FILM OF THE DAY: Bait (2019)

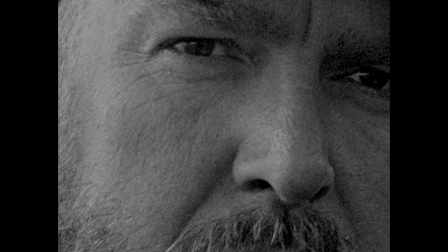I'd just moved home to Cornwall. The north coast of Cornwall used to always feature in the broadsheet newspapers in the summer tensions between rich holidaymakers or tourists and the locals in communities, which is something I'd always grown up with and been aware of, but taken as just the way things were.
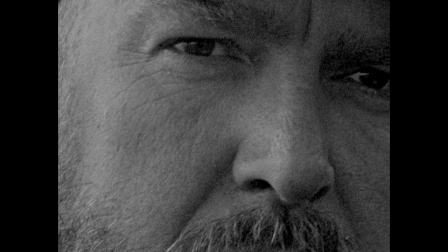Reading it from somebody else's perspective, I started thinking that a lot of this journalism is quite irresponsible because it actually stokes up more issues. Then as soon as September comes and all the schools go back, everybody gets back to their lives it's forgotten about. So I thought it'd be really great to make a film that documents that in a fictionalized sense that would be permanent.
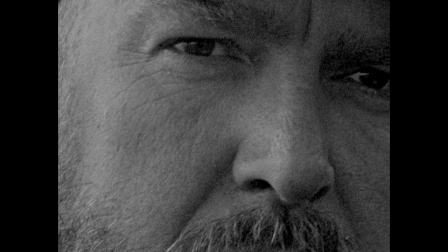So I created a premise that was fictional but something I could hang a lot of true stories off. As I operate the camera I want to be close to the actors and that means close-ups. I shoot everything on a 26 millimeter lens which is a good portrait lens on a movie camera. I don't want to have other crew members between me and the actors.
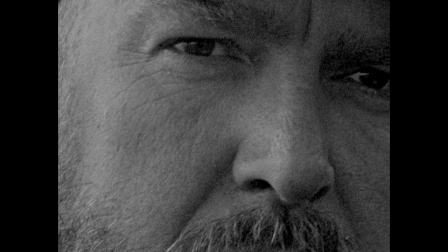I want to be the one that's up close and chatting to them as if I would be if I wasn't operating the camera. Also, I shoot Academy Ratio, which is perfect for faces when you're working with no budget.
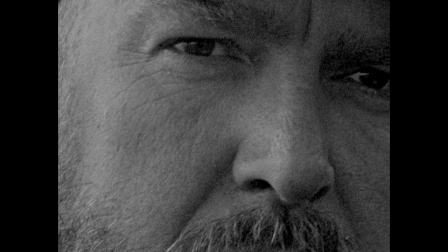Things that you get for free, you've really got to exploit. I quite often cast based on what I see in people's eyes and people's faces, and then I want to show that on the screen. I think film language is quite limited. We've set ourselves a language without really exploring how far the form can be pushed.
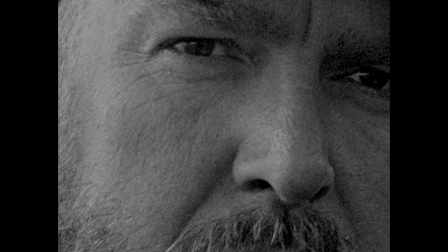There's experimental film, obviously, but within narrative filmmaking, we've settled into this very vanilla style of telling stories, quite often based on photography or theatre. Photography can't do time-based montage and theatre can't do the close-up. So combining the close-up with time-based montage is something that you'll notice is present in a lot of bait.
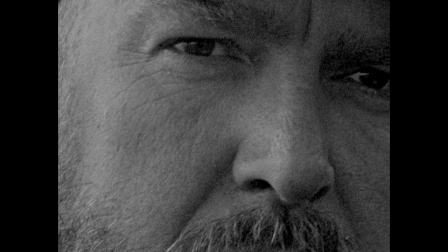There's this thing called experimental film, but I still think we're at the stage where every film should be experimental. If you're not experimenting one way or another, then it's all over, really. For me, it's really important to follow my gut, and I know I'm not so different to everybody else, that if it satisfies me,
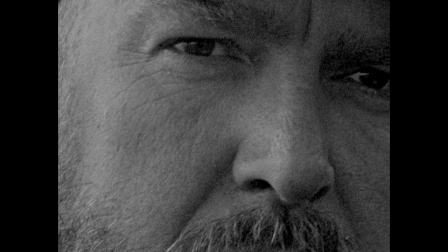there will be an audience for it. there's a danger of second guessing what people want you can say that something is popular right now but it takes a couple of years to make a film by which time fashions and tastes will have changed you're on a hiding to nothing i know a lot of the industry is based around
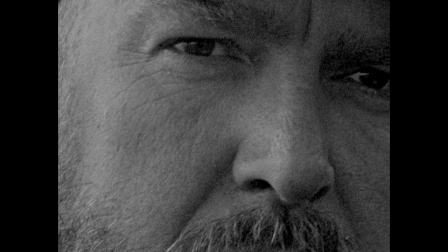those hypothetical audiences but that's when you produce films that are just okay but will never really wow people well mark jenkins i have been very wowed by bait and i endorse it here on aod thanks again and I appreciate it very, very immensely. Thank you.